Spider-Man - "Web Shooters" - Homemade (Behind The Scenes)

Here's our homemade Spider-Man. Not the amazing Spider-Man, the regular Spider-Man with Tobey Maguire. And here's how we made it.
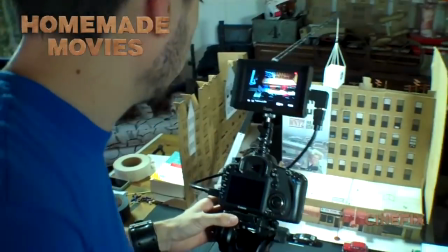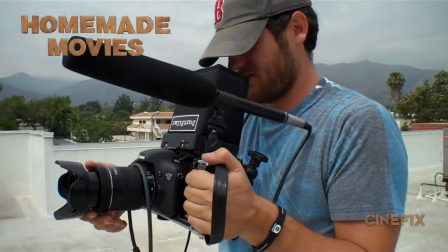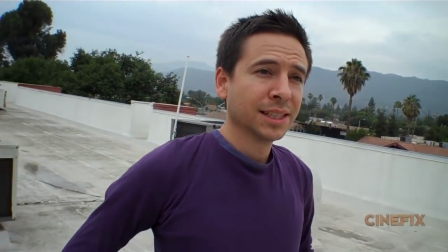The costume on this is pretty easy. It's just a purple long sleeve shirt and then I did paint the trim a little bit on the sleeves and around the neck.
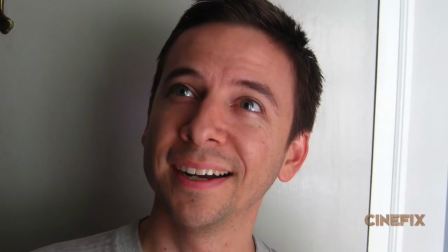And then to prepare for the intense role of Tobey Maguire, I shaved. For a lot of the live-action shots we went back to the rooftop where we shot our homemade Matrix.
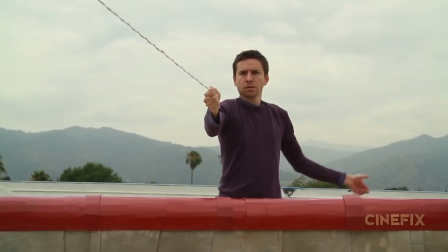It's a great location, it's some cool air conditioning ducts and there's mountains in the background but don't pay attention to those the opening shot has peter parker landing on the roof we didn't know how to get the camera off at the front of the roof like that so it's just a fake ledge
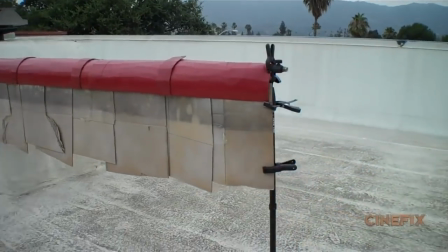it's actually just cardboard with red spray paint and we just used a little exercise trampoline or i jump as high as i can and i
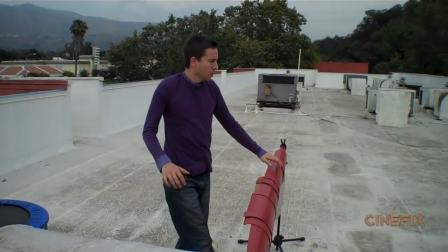land a little little wacky on that one there's a handful of shots with that fake ledge there's a few shots that are just close-ups on the roof
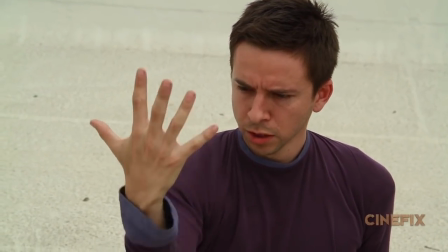where i'm holding some rope there is one shot though where the web shoots out of his wrist for the first time and we shot that in reverse so my web is now
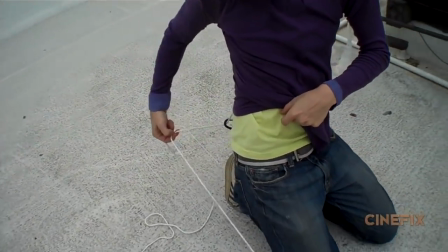going through my sleeve down to a hook and then that way so Ben can yank on it so it's gonna pull
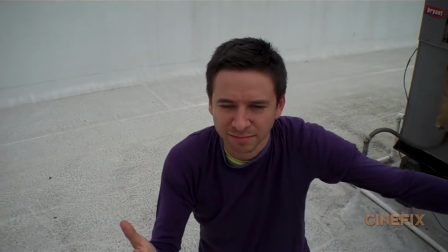into my sleeve and then we played reverse it looks like it's coming out so I had to remember all the actions from shooting
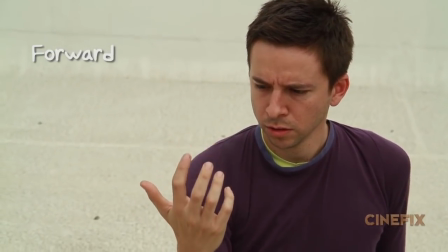it and being surprised then backwards to looking like it's not gonna work
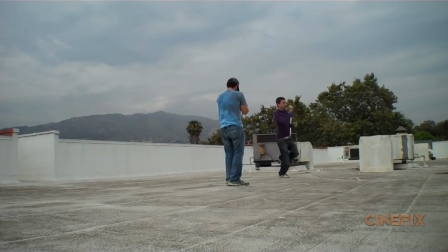but the intro shot where I'm introducing the scene I'm supposed to be running I'm actually just running in a circle around the camera so that way it looks like I'm just running continuously and it looks like I'm going in a straight line, but I'm actually just running circles.
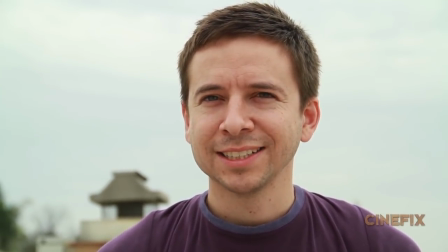Look at that for kayaking. Wow.
There's one shot where Peter Parker jumps up onto the ledge for the first time, and instead of doing that on a real ledge, on the real roof, we just did it on my roof at my house.
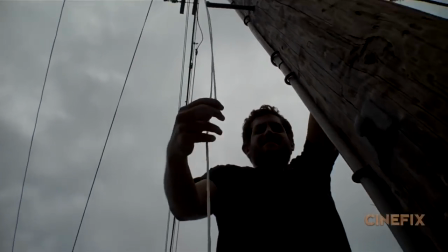We tied the rope across onto the telephone pole on just one of the rungs, and just pulled it really tight so I could just climb up on my roof pretty safe, get up on the top like that,
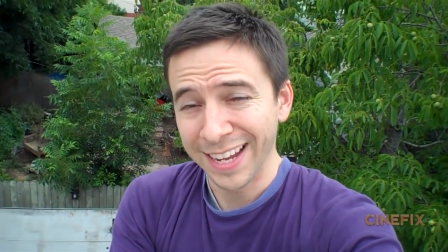and the rope is going straight. So I'm up on the roof, and this is not the strangest thing that the neighbors have seen.
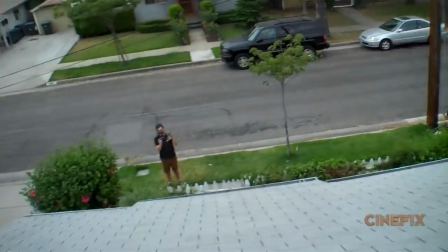We've got Ben over there pulling on the rope to keep it nice and tight when I pull on it and there's John and then I jump up
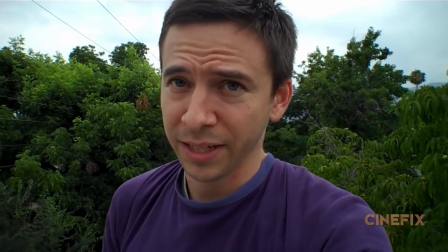right here it's a little bit more narrow than the ledge he's jumping up on so it's kind of tricky there's one section in the scene where
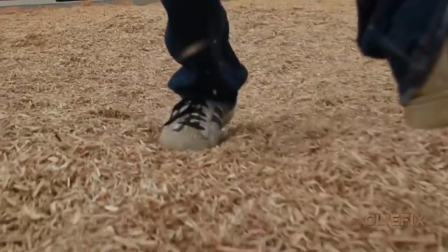there's a lot of quick shots of Peter Parker's feet landing on the roof and then kind of kicking up some dirt and then taking off again
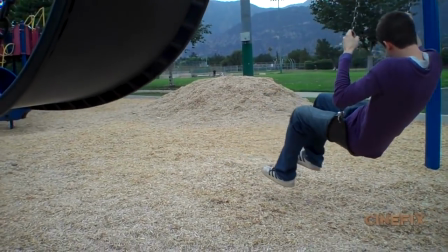so we did that stuff at the park and I just actually sat in a swing and sort of swung by and the camera just seems really close
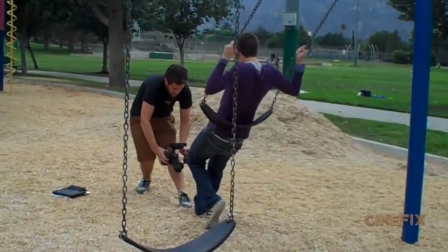to my feet so you can get my feet stepping really fast and sliding and then the next shot where it's sliding and then taking off so i'm actually just swinging by into swing for that there is one really funny shot that we noticed where the camera goes away into toby mcguire's mouth and
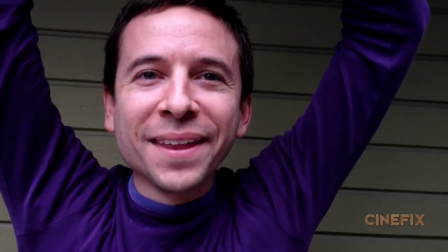if you pause it and look at that shot he's literally just standing in front of a wall there's like not even sky or anything just a wall behind him and he opens
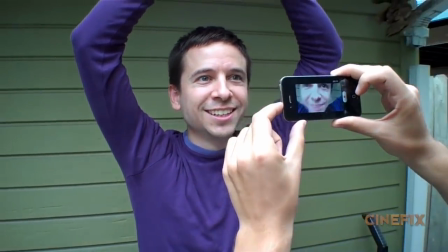his mouth and the camera goes close so we did it in front of a wall there's a very specific miniature setup
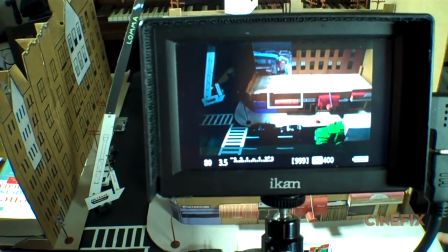that we did for a lot of the shots looking off of the roof so you see the whole side the building, a billboard, street, the crane, everything.
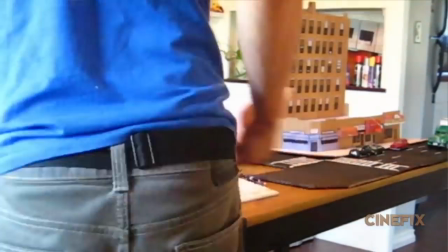So we just made that all small scale to match the size of our Hot Wheels. So it's the front of the building, lots of windows.
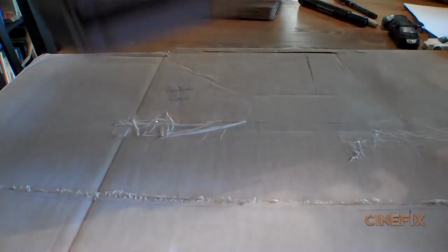You've got the top of the actual storefront there. We've got like a laundromat and a couple shops, and then the street in front of that with some cars.
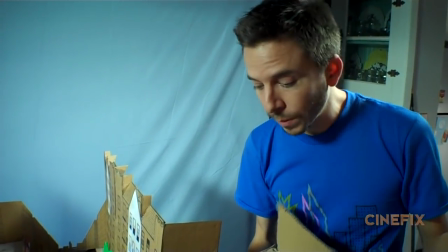Recently, my mom sent me a box of all my cars from when I was a little kid, and they are awesome.
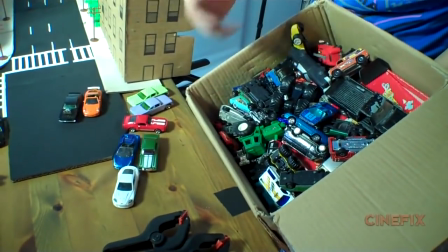These are authentic Dustin cars, and we're just going to fill the streets. Off to the side is the crane.